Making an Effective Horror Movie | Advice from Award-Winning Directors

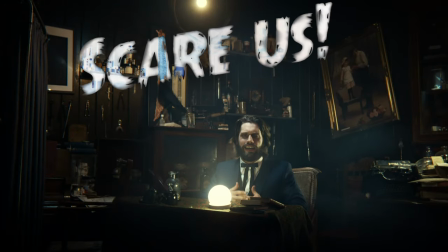Before we begin today's video, just a reminder that our Scare Us in 20 seconds Halloween video competition is open for submissions.
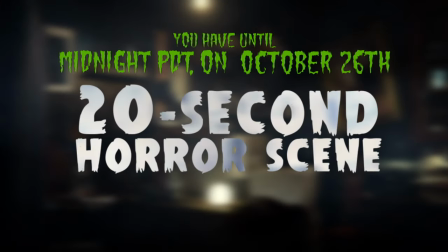You have until the 26th of October to create a 20 second horror scene and submit your entries to competition
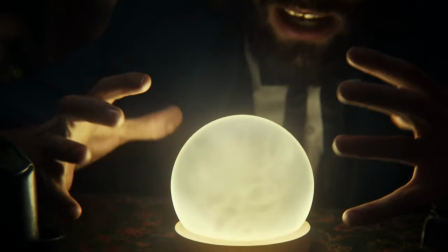at FXhome.com all for a chance to win prizes worth over $4,000.
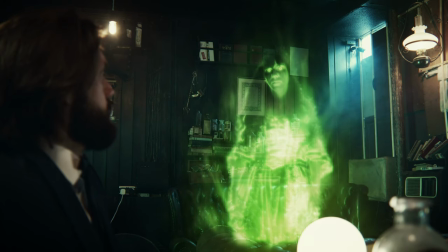Check out our promo video for more details, get spooky and good luck. Today we're doing something a little bit different and handing over to Ben Franklin and Anthony Melton of Bloody Cuts and judges for Halloween competition to learn how to master horror.
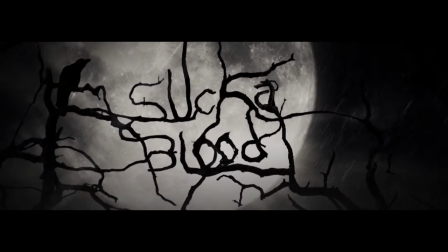Having made 16 short horror films for worldwide film festivals, these guys know what they're talking about. Be sure to like this video, subscribe for more content like this, and I'm going to shut up and hand over to Bloody Cuts.
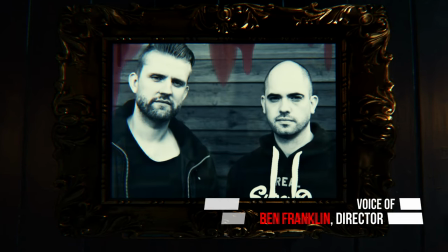I'm Ben Franklin, creator, producer and director at Bloody Cuts. And I'm Anthony Melton, creator, producer and director at Bloody Cuts.
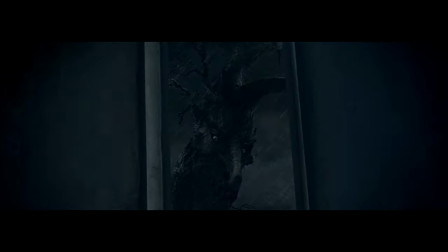Bloody Cuts makes terrifying horror shorts for online audiences.
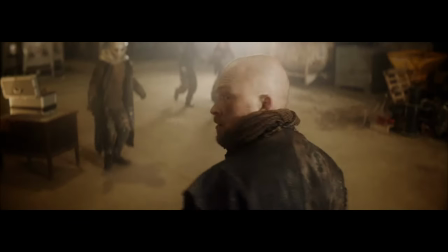Since we started nine years ago, we've had our work played at hundreds of festivals worldwide, made 16 short horror films including The Birch for Crypt TV.
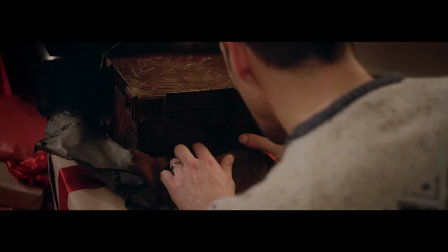Horror is such a fun sandbox to work in. There's so many subgenres whether it's zombies, vampires or the supernatural.
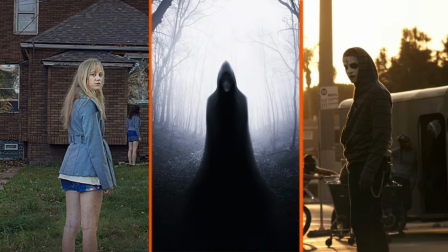And there's no shortage of places to start when you're crafting your horror film.
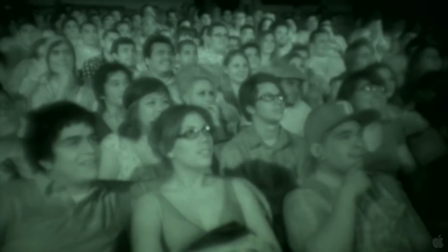Plus you get to really play with an audience's emotions, putting them on the edge of their seat and if you're doing your job well, knocking them clean off.
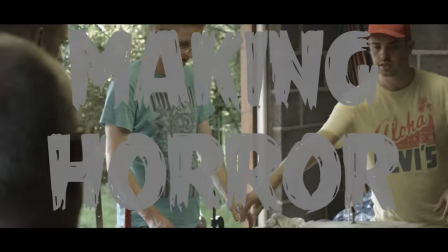There's a great catharsis in both making and watching horror.
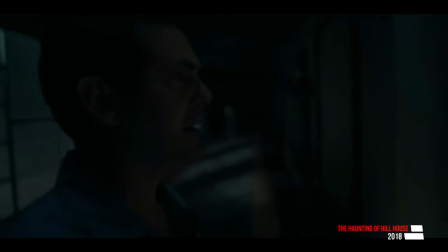It's a great opportunity to allow your mind to safely experience fear and survival even if the characters on screen don't make it.
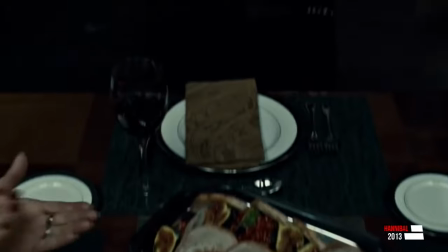A good horror film is a combination of things. A well told and surprising story.
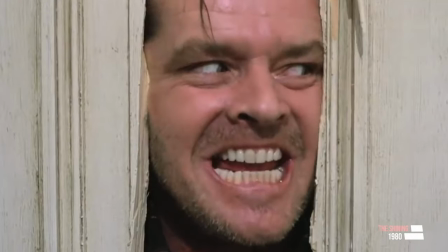Characters who feel grounded. An antagonist that feels like a real threat. But it's also the way you deal with the suspense.
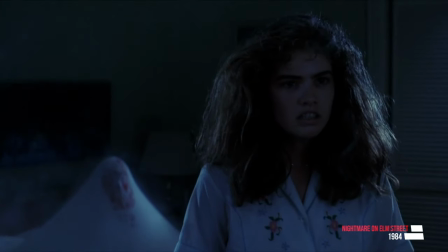The way you build intention so your audience feels unsettled.
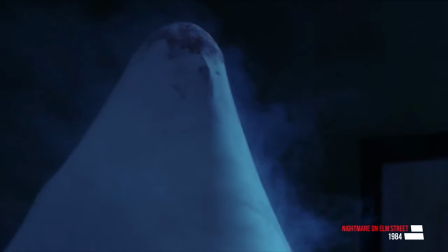It's about creating something that doesn't rely on tired tropes and cliches but feels fun and inventive, and most importantly, scary as hell.
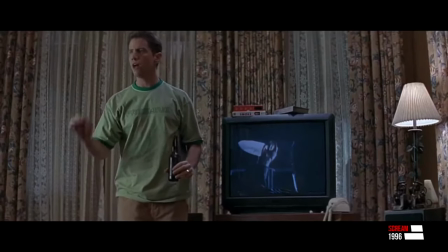Try not to break the own rules.
There are certain rules!
Often a huge suspension of disbelief is required in horror,
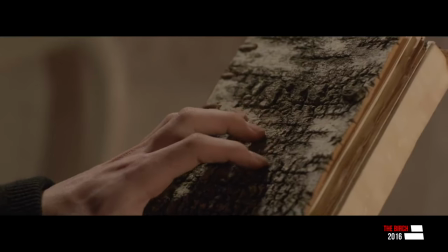but it tends to be the case that an audience won't doubt that which you present if you create a consistent logic around your universe.
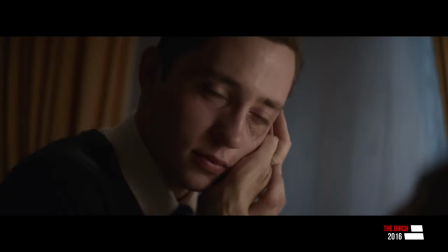That said, a knockout performance from your cast will always carry your audience along with your film's absurdities.
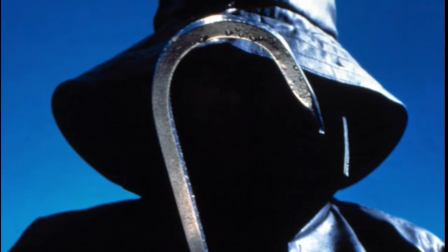The most iconic horror antagonists seem to have an identifiable hook, be that actual or metaphorical, and often those hook digs into the zeitgeist of the time.
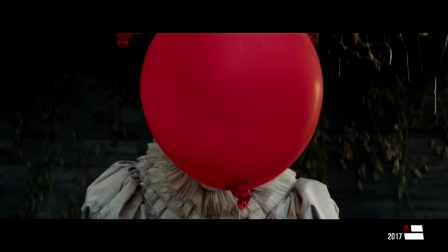However those antagonists are presented, we as a viewer need to identify something within those characters that rubs against our personal fears.
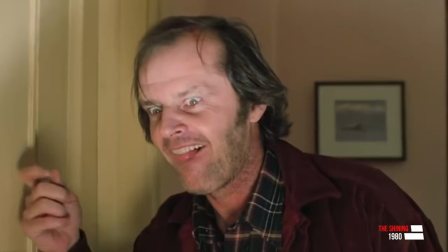It can also help if your antagonist have a somewhat ambivalent motivation, so that whilst not being force-fed their backstory,
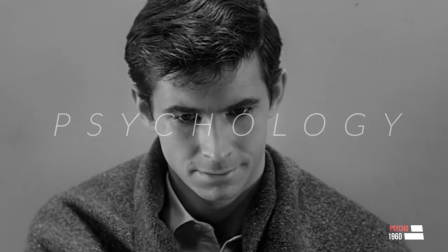we have enough of an understanding to have an inkling of their psychology, but also a confusion as to their morals.
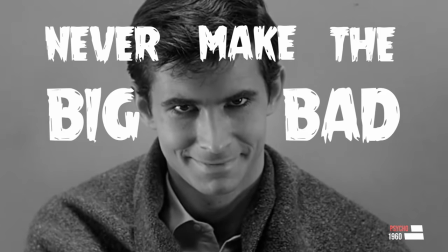Never make the big bad all bad.
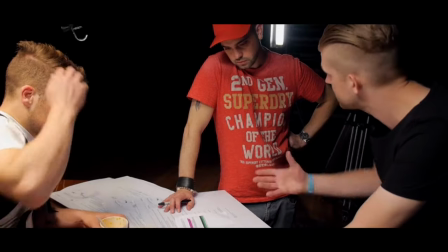When we're planning a scare gag in one of our films, we try to think of the most effective way to get there and often that comes through careful pacing and clever use of build up.
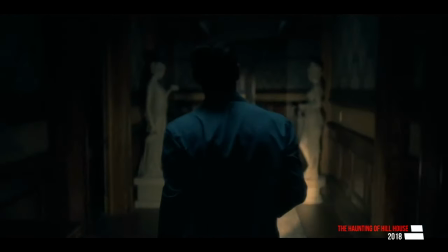If your audience thinks the monster is hiding around the corner as our character creeps down the dark corridor, then we put it somewhere else.
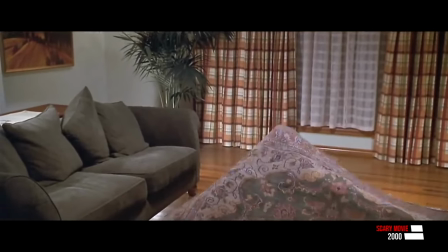Use the element of expectation and surprise to really pull the rug out. We think it's always good to allow your audience to use their imaginations.
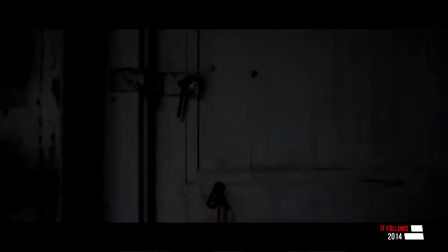Don't always show them everything and keep your scares brief and your monster off screen for as long as possible because what an audience can't see is often just as scary as what they can.
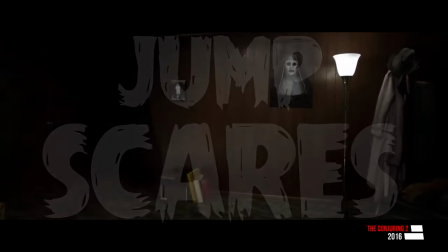Cheap jump scares should always be avoided where possible.
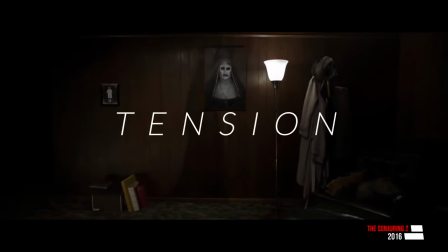In fact personally I feel it's more fun to play with the tension and suspense of the build-up rather than the actual scare itself.
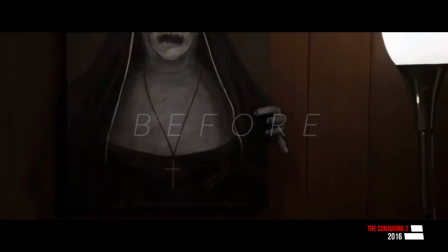So I'd always recommend putting more emphasis on what happens before you get to your big scary moment.
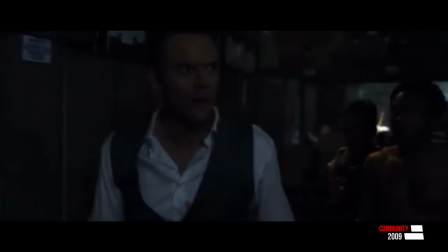Jump scares can be effective but not when used cheaply.
What is up with that cast?
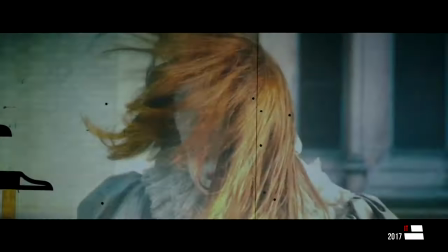Is someone throwing it?
Horror audiences want to jump out of their seats, but they don't want to feel like they were cheated.
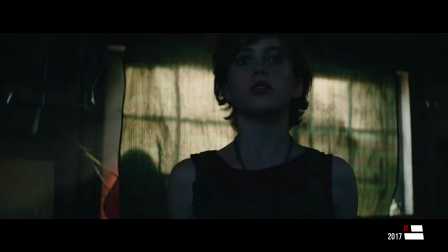But that scare should be earned through a combination of visuals, sound, and storytelling, not just because you thought it was a good time to randomly shout, boo.
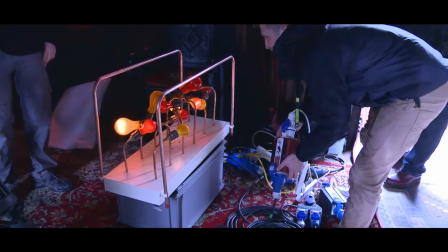Nope.
On set, there's various techniques that we might use as filmmakers, like strange and unusual camera angles that feel unsettling.
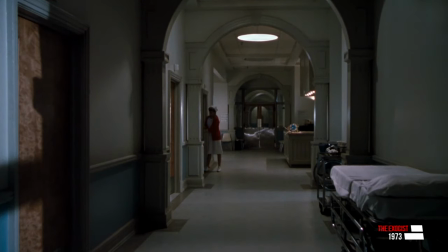Equally, allowing a scene to play out from a single angle can be just as effective.